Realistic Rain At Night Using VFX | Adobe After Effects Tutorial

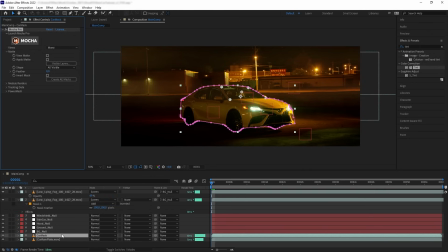248s
And then create AE Mask, and now we have masked out our car, and then put it to the top of our composition, feather it out a bit,
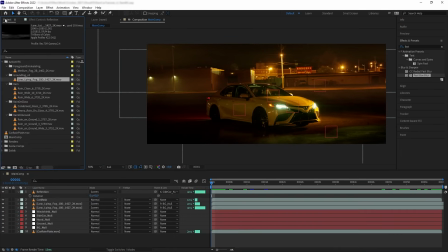258s
and this is what we have. Now let's build the rain that is far on the background. What we're going to do is we're going to build it from patching a bunch of rain elements together. So let's bring this rain white asset,
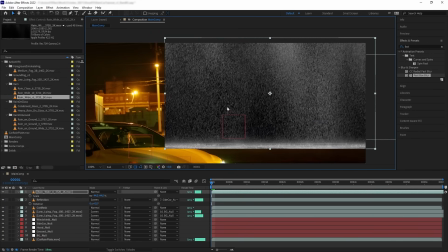270s
scale it down, and let's put it on the far back, and then we are going to mask out the edges,
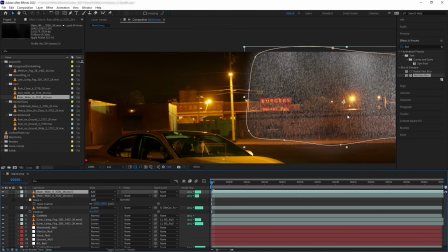280s
and then turn it to add, and then let's duplicate it. Move it to the side to start building our rain.
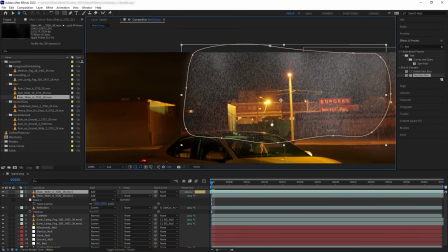285s
You can also offset the timing of each layer so they are not repeating, or add another different asset to diversify our rain.
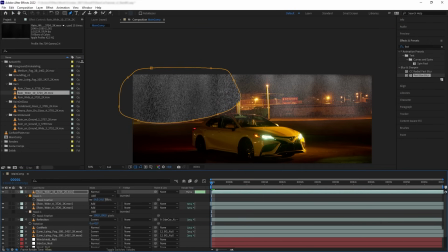293s
Now let's duplicate our background null,
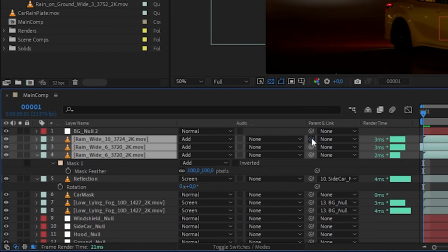298s
put it to the top, and then panned all of our rain to that duplicate null.
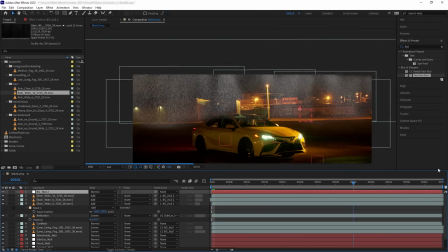304s
So now our rain is tracked to the shot. The reason why I duplicated the null instead of using the one I already have is because I want to pre-comp the rain and the panned null together.
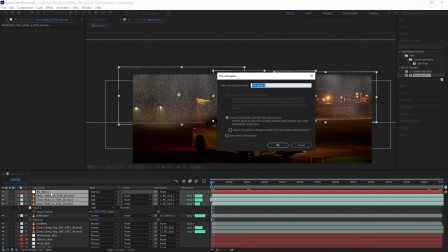315s
So let's name the pre-comp background rain,
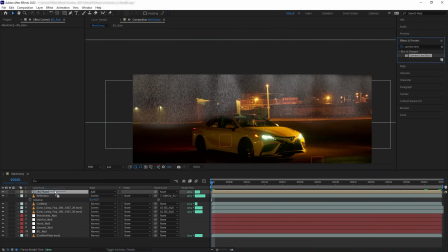318s
and then turn it back to add, and let's add a very minor camera lens blur. Now what I want to do first is to create the more subtle rain. And if that's not enough, we will build up to make it more visible.
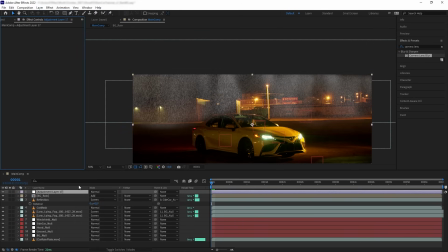332s
To make the subtle or implied rain, we are going to need an adjustment layer. Put it below our rain pre-comp and then name it background rain implied.
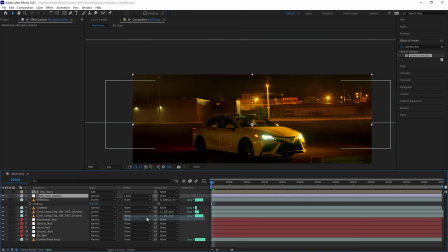342s
And then change the transform mode to luma matte. Now our adjustment layer is being masked based on the luminance of our rain layer. Then get fast blur to the adjustment layer and blur it out high, and then add hue and saturation to reduce the saturation.
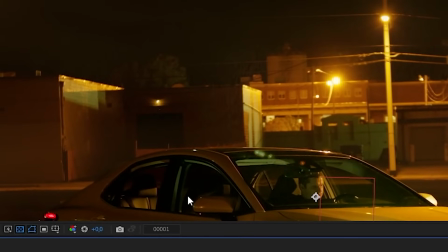359s
Now if we play, we have this really subtle rain that you can see happening on the background, especially surrounding the bright area.
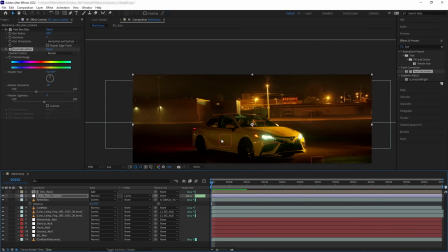366s
Next, I want to make the rain more explicit around the streetlights, especially, like I said, rain is more visible if it is backlighting or being hit by a direct light.
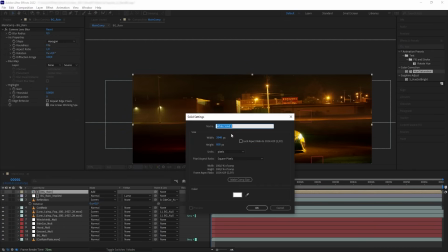375s
So let's create a solid and name it background light matte. Let's disable it.
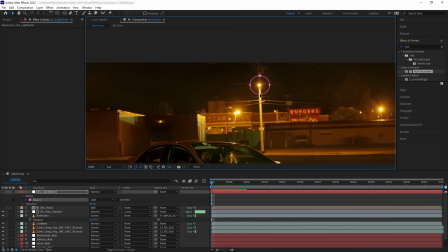382s
And then create a circular mask around the lights to simulate a glow.
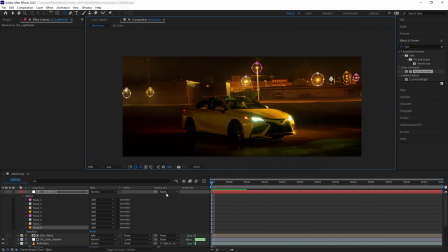391s
Now parent our matte to the background null.
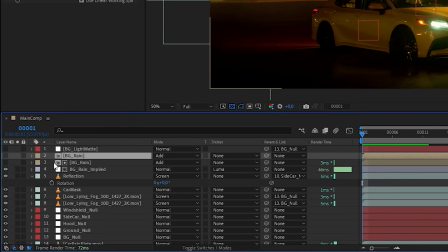394s
And then let's duplicate our background rain pre-comp, and then enable it, and then alpha matte it to the matte.
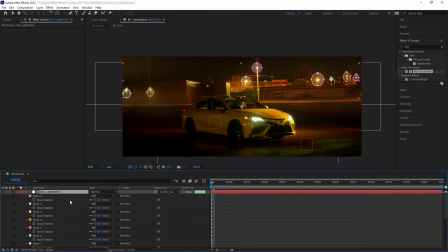401s
Then let's play around with the mask feather of our matte solid,
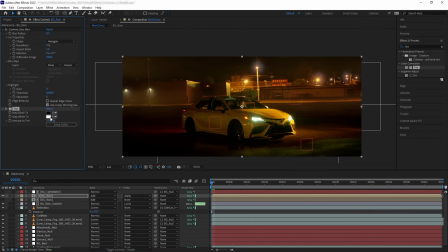408s
and then add a tint to our rain pre-comp. Let's make the color a little bit orange. Okay, everything looks great. However, I still feel like we can push the rain a little bit more. So let's duplicate the background rain pre-comp again, and reduce the opacity super low.
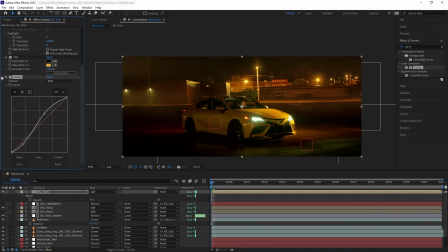426s
And also add curve to create contrast, and then put all this background rain below the car mask.
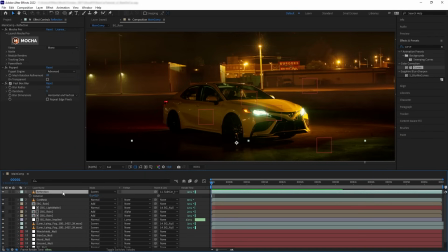432s
Perfect. Now we're going to add the rain on car. For this, we're not going to do an implied rain, because we want this rain to be very visible. And I want to do this in a separate composition.
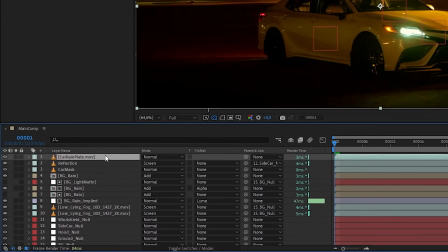444s
So let's duplicate our plate, put it on top, and let's pre-compose this and name it rain on car.
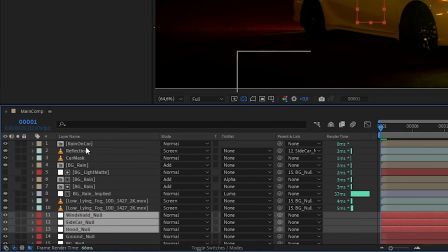452s
And then let's copy the hood, sidecar, and windshield nulls and go inside the pre-comp and paste it there.
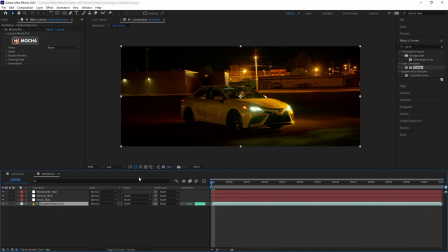459s
And then turn the plate on this pre-comp to guide layer, so now this plate will not be rendered outside of this pre-comp.
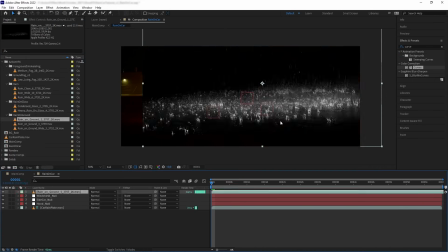465s
Now let's bring this rain on ground asset to our pre-comp,
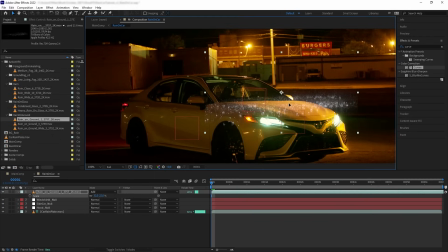470s
turn it to add, and then put it on top of our car hood.
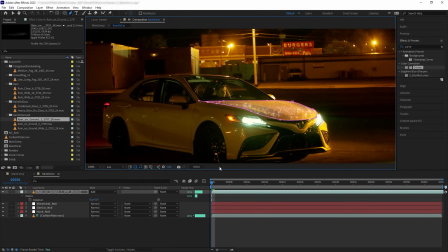475s
Mask out only the part that is directly hit by light, and then duplicate again. And then offset the timing of the duplicate to make the rain more busy.
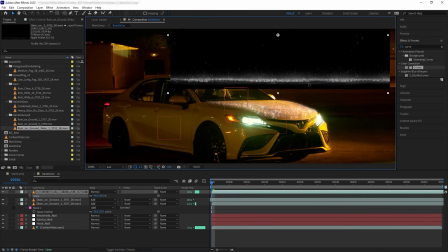484s
And then add this rain on ground white and put it on the edge of our car hood.
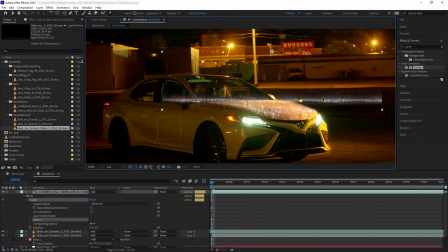491s
And then we're going to click on the puppet pin tool again to bend the rain at the edge to fit the curvature of the hood.
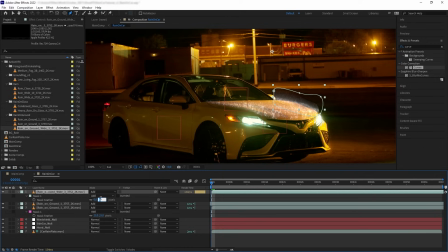499s
And then we are going to mask it out. And then parent our elements to the hood node.
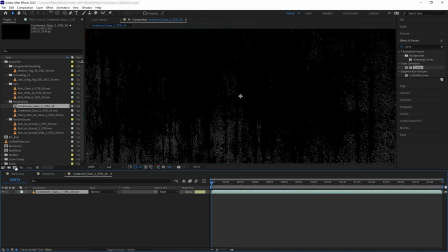508s
Now, let's do the windshield. Let's bring this condensed glass to a new composition, rename it windshield rain,
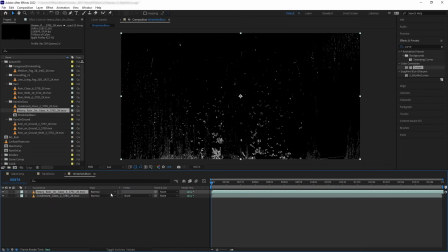517s
and then let's add the heavy rain on glass, turn it to add, and then let's go back to our rain on car precomp,
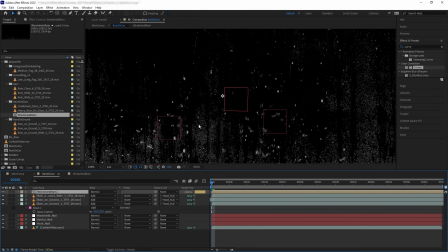525s
and bring our windshield rain precomp into it. And then we're going to turn it to add and scale it down.
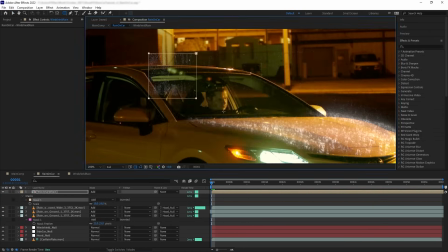533s
And now I want to chip off the edge a little bit using masking and feather it out. And then let's add some mesh warp, reduce the row and the column to 2, and now we can warp our windshield rain here to bend and fit exactly into the car windshield.
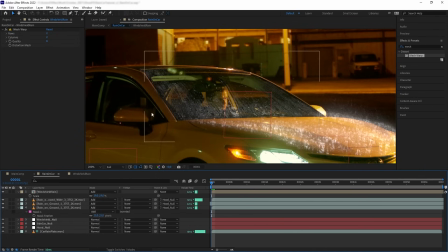552s
And then scale it up again just a touch. This way, if the tracking is not super perfect, it is not very noticeable.
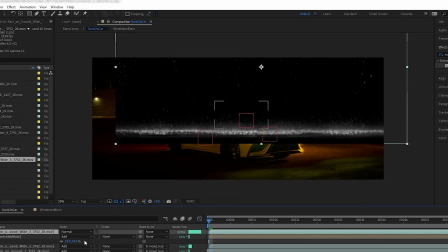559s
And then let's add another white rain on ground to the edge of the windshield.
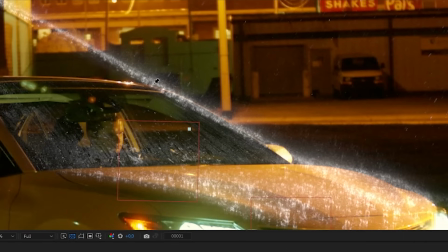564s
And then once again, let's use the puppet pin tool to bend our rain here to fit the edge of the windshield,
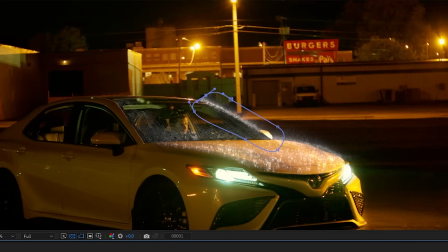572s
and then mask it again, and then let's add another rain on ground.
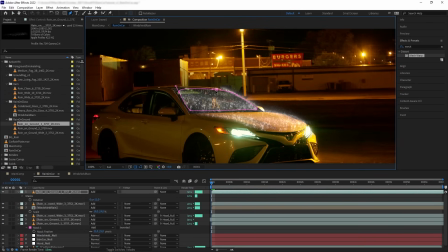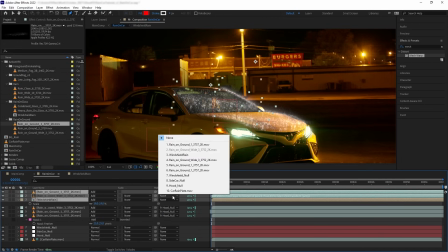582s
And then parent them to the windshield null.
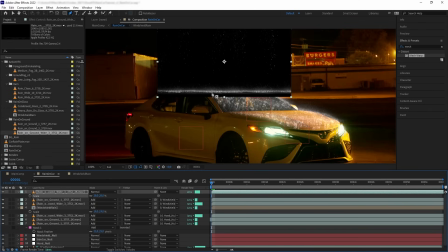585s
Now let's add rain to the edge of the car, get the white rain again, and then we're going to put it on top of our car.
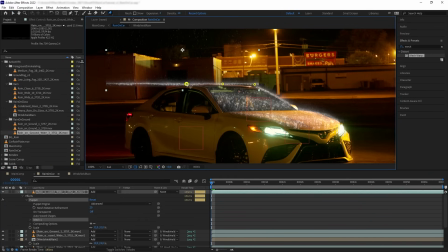593s
Once again, we are going to use the puppet pin tool to bend it to the silhouette of our car. And then let's mask it again.
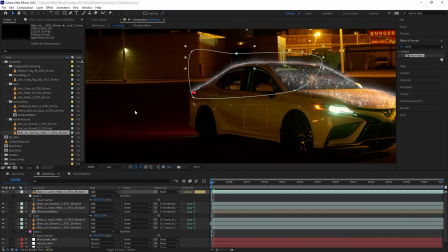606s
And then, for the side of the car, I didn't want to add any rain on it because there's no direct lighting happening there. And in the original shot, we didn't have anything there, and it works just fine because it will be covered by the rainfall anyways.
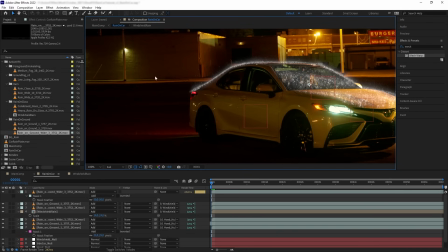623s
However, I still want to add another condensation on glass to the side window.
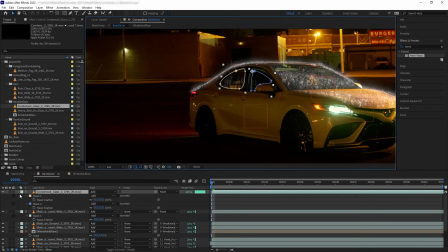630s
And then parent rain on the edge of the car and the side window to the side car null.
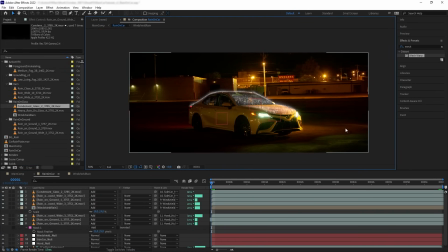635s
Now let's colorize this because the front part is being hit by a direct yellow light. That means this part will be brighter and yellower than the back part. So let's create an adjustment layer, add a tint and set the white color to yellow.
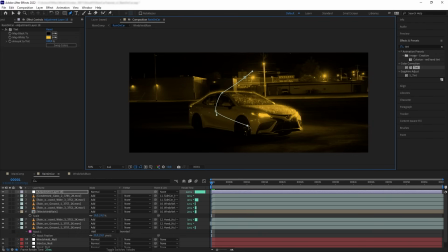651s
And then we want to mask the adjustment layer so our tint only affects the front part.
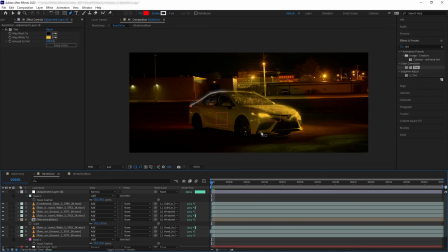658s
Now don't worry about the plate being affected because it is just a guide layer, so the plate will not be rendered out.
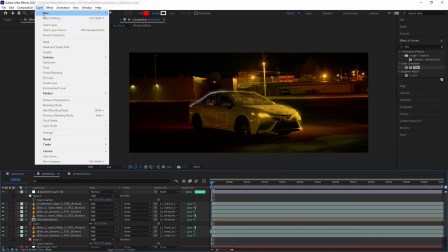664s
And then let's get another adjustment layer,
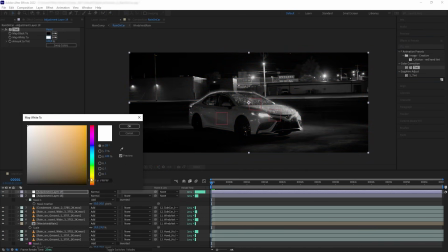667s
and this time let's add another tint and we're going to make the white color to be a bit more darker yellow.
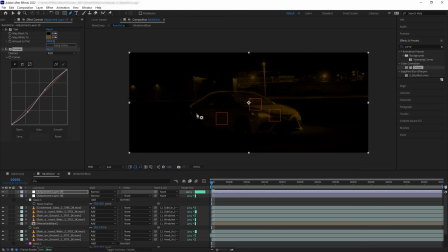674s
And then add curve to contrast it a bit. And then we're only going to mask out the back.
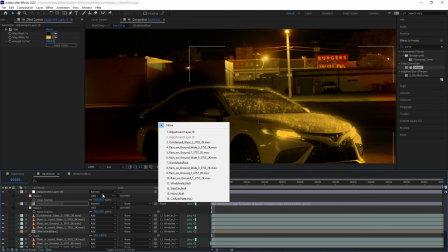682s
Now let's parent both the adjustment layers to the corresponding nulls.
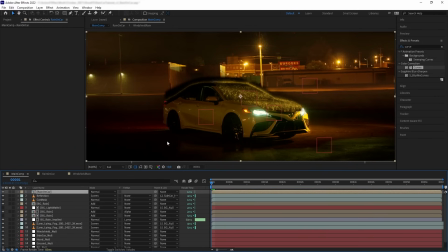686s
And then let's go back to the main comp and turn our pre-comp to add. And add a little bit of camera lens blur to soften it a bit.
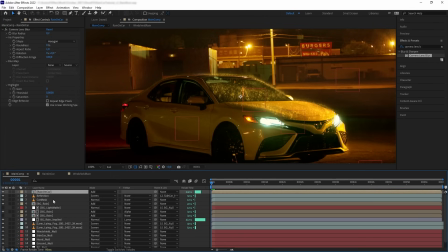697s
Now let's do the rain that is illuminated by our car lights.
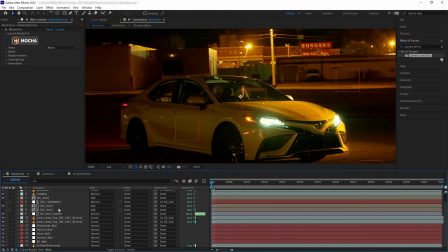701s
So let's duplicate the plate, put it on top, and let's create a new pre-composition and name it Car Lights Rain.
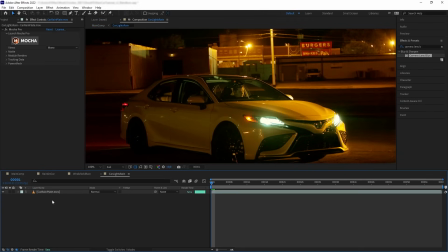708s
And then let's copy the sidecar and the hood null to the pre-comp, and then let's change the plate into guide layer.
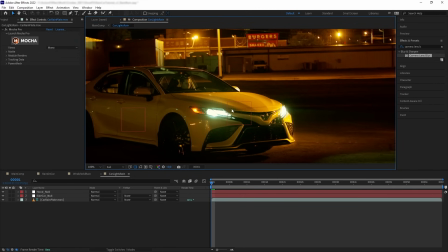716s
What I want to create is I want to create a streak of light rays illuminating out of the headlights here.
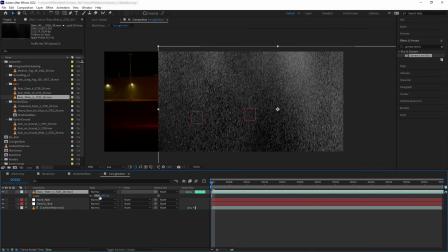724s
So let's bring our rain and scale it up a bit because it is closer to the camera.
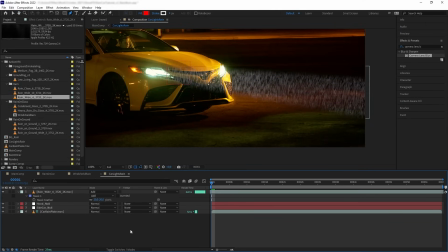729s
And then let's create a mask to simulate a light shooting out of the headlights and add some curve to brighten it up a bit.
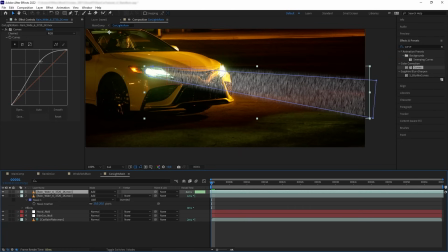737s
And then duplicate it and offset the time. And here I'm just going to play around with the curve and also the mask feather to create more variation to the rain.